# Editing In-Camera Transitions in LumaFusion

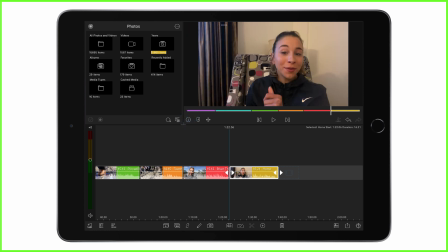Now, to just close this, I'm going to tap that eye icon, and now you can see on my timeline,
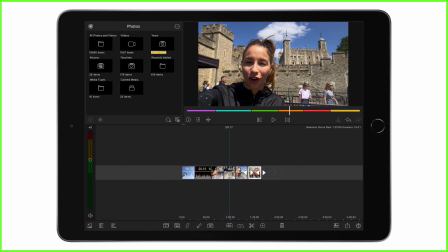the further zoomed out I am, I don't see the colors, but I can see them here in this preview bar.
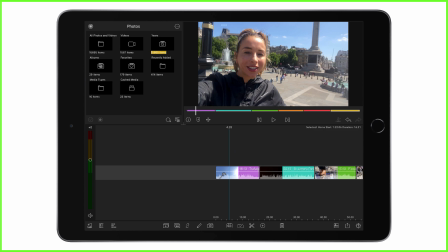But if I zoom in to any of the clips, I'm going to see those colors play out, which might make it easier for you just to manage your material.
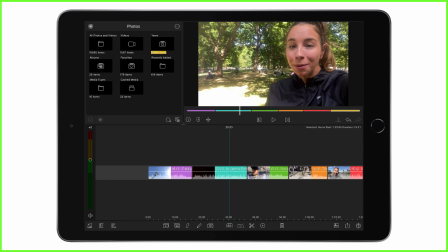But that's up to you, as I say. So to edit in-camera transitions and to make them flow smoothly, what you need to do is think about the end and the beginning of each clip.
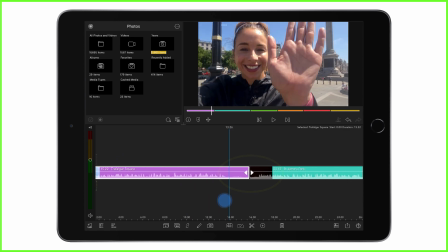Okay, so the transition that you've created when you were shooting the material. Now, at this transition here, this is all about taking the light away from the lens.
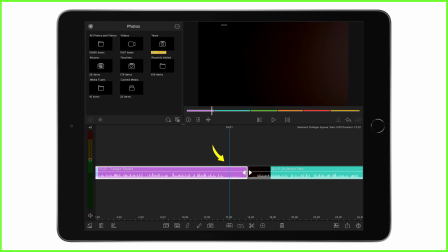So you can see there, that is the frame that my screen goes black. You see, my hand is coming towards the lens. I'm going through this frame by frame by just swiping on the preview screen. And now, as soon as the screen goes black, I'm going to tap the scissor icon down here at the bottom, and I'm going to delete the rest of that clip.
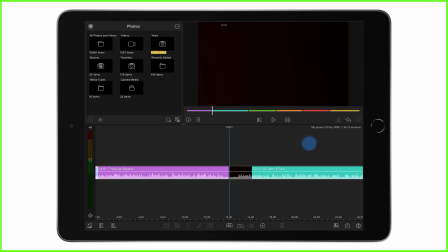Now all I'm looking for is the complete black frame from the next clip.
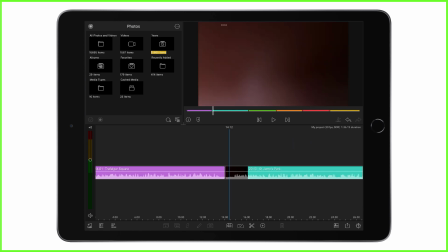Okay, so you can see about there, I would say. I think that looks good. I'm going to tap the scissor icon. I'm going to delete the bit I don't want.
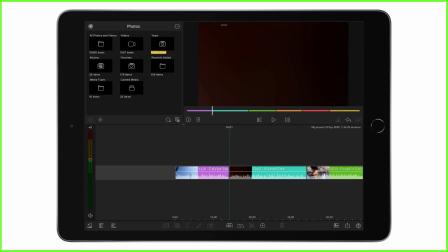And now when I play this through, it's going to look like I've just tapped the lens and I've just magically transported location.
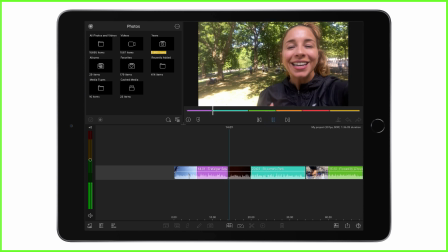To reveal the scene like this.
This next You see how quick that was, okay? So you don't want to prolong the time that you've got that black, you know, shade on screen. You just want it to be just really, really quick and smooth. Okay, so I'm going to go to my second clip here.
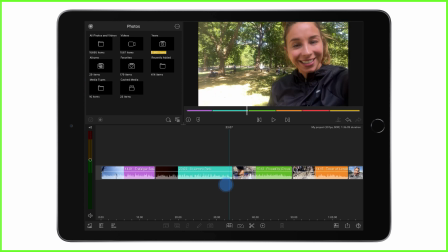Now this transition, you can see this is the 180 degree spin.
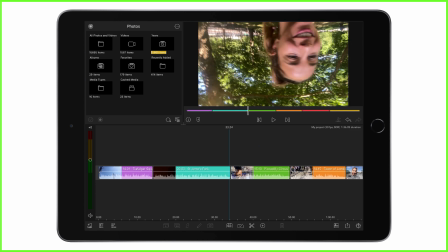So what I've done is I filmed my piece to camera and I've spun my hand around just to turn the camera upside down.
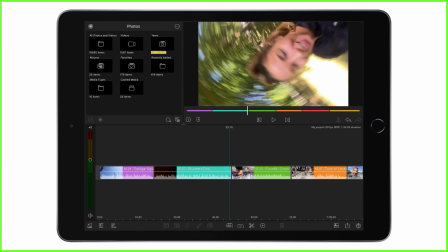Now this is all about getting that blurred motion in the actual frame here, okay?
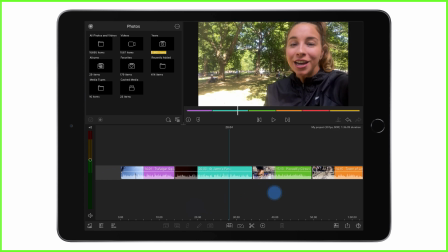So what I'm going to do is I'm going to just go down,
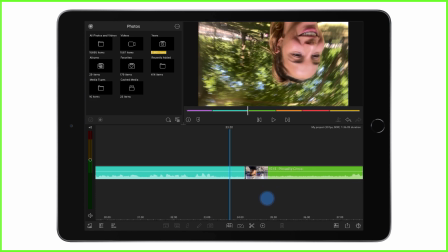zoom in, I'm going to find a bit of blurred motion where I'm kind of upside down, okay? So you see I kind of stopped there, so I want to find this blurred motion. So I'm just going to cut that there.
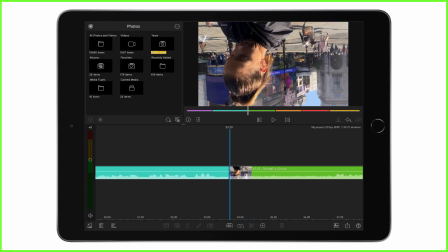I might change this in a minute. But you can see at this bit here,
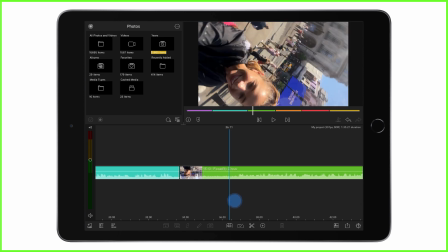I need to find the exact moment where my head is turning at the same time.
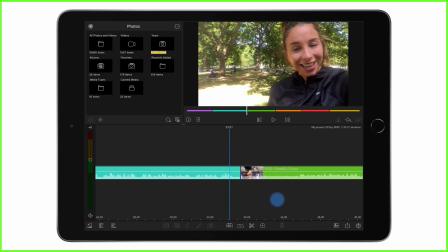So it is quite fun. So you can see, okay, I'm going upside down now. Okay, my head is spinning.
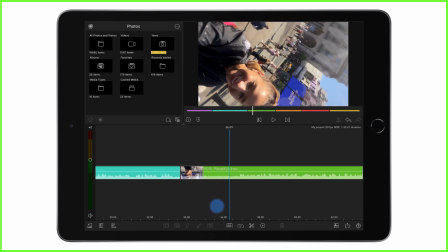Just as my head is going to start spinning, I'm going to turn it. Okay, so about there. Let's see how that looks.
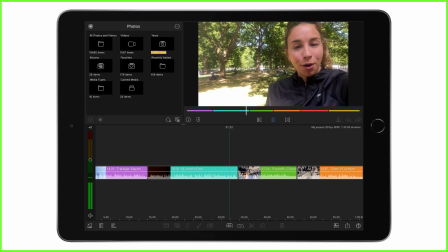And then keep going with the action, just like this.
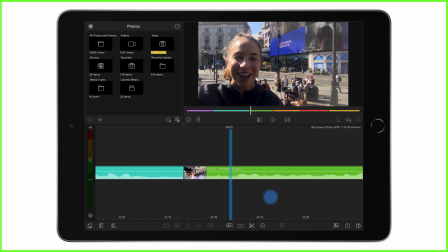Okay, now if it doesn't look like it's going smoothly enough, you just need to edit this frame by frame, go and find the perfect bits.
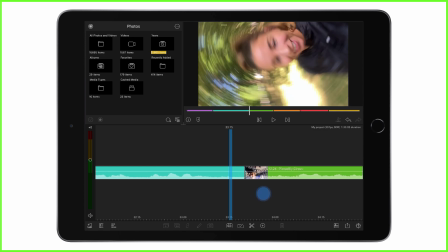So keep moving. Maybe I'll trim this down a little bit more.
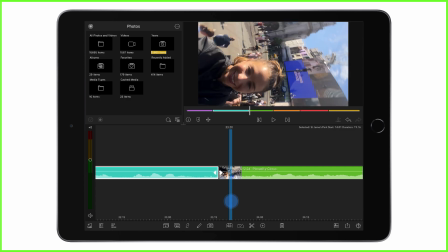I think that looks a bit better. So my head is in similar position between each of those frames.
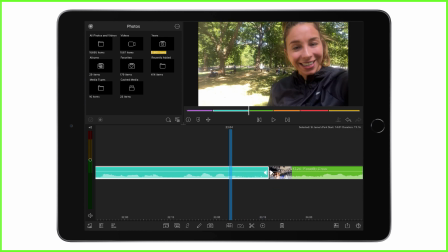You see, I don't have to play it every time. I'm just dragging the timeline along.
Our next transition is...
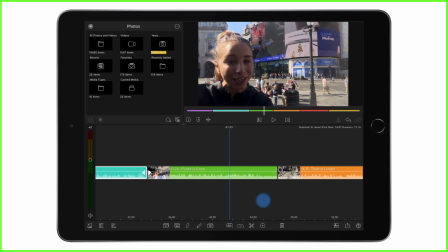Lovely. Okay, let's move on to the next one now. Okay, so this one here, you can see this is all about the whip pan.
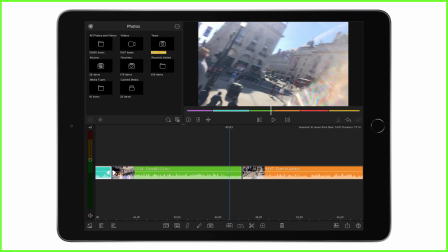So we're looking again for blurred frames. So I've whipped my camera to the side here.
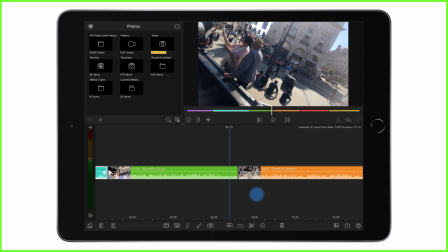So I don't want this section here because I've just stopped the camera there, okay? So I want the busiest frame that I can find.
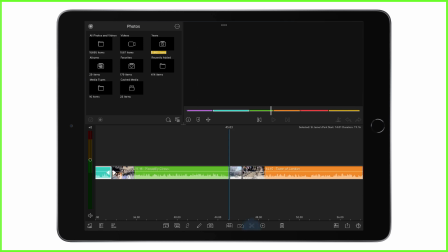I think that frame looks quite busy. I'm gonna cut my clip, delete that bit I don't want.
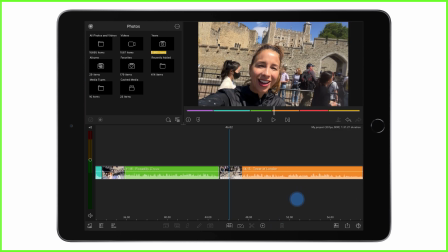And on my next scene there, I've obviously whipped it in the same way. I'm going to find another busy frame,
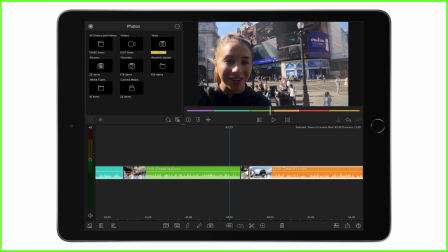chop my clip down.
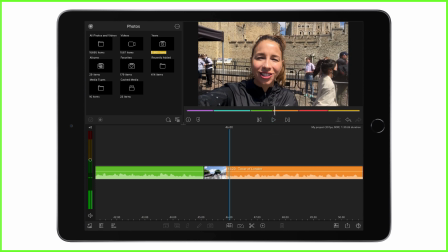Whipping it very, very fast, like this. Our next transition.
You see how it goes so quick that the human eye doesn't really even see the difference in these clips.
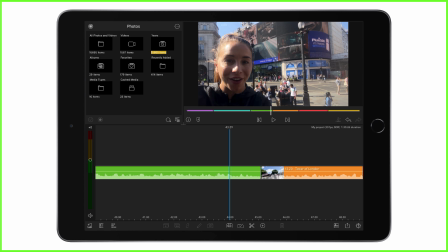So I play it quickly and it just seems to blur from one scene to the next.
Fast, like this.
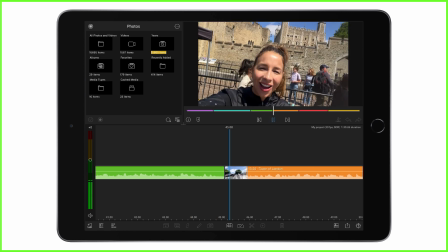Our next transition.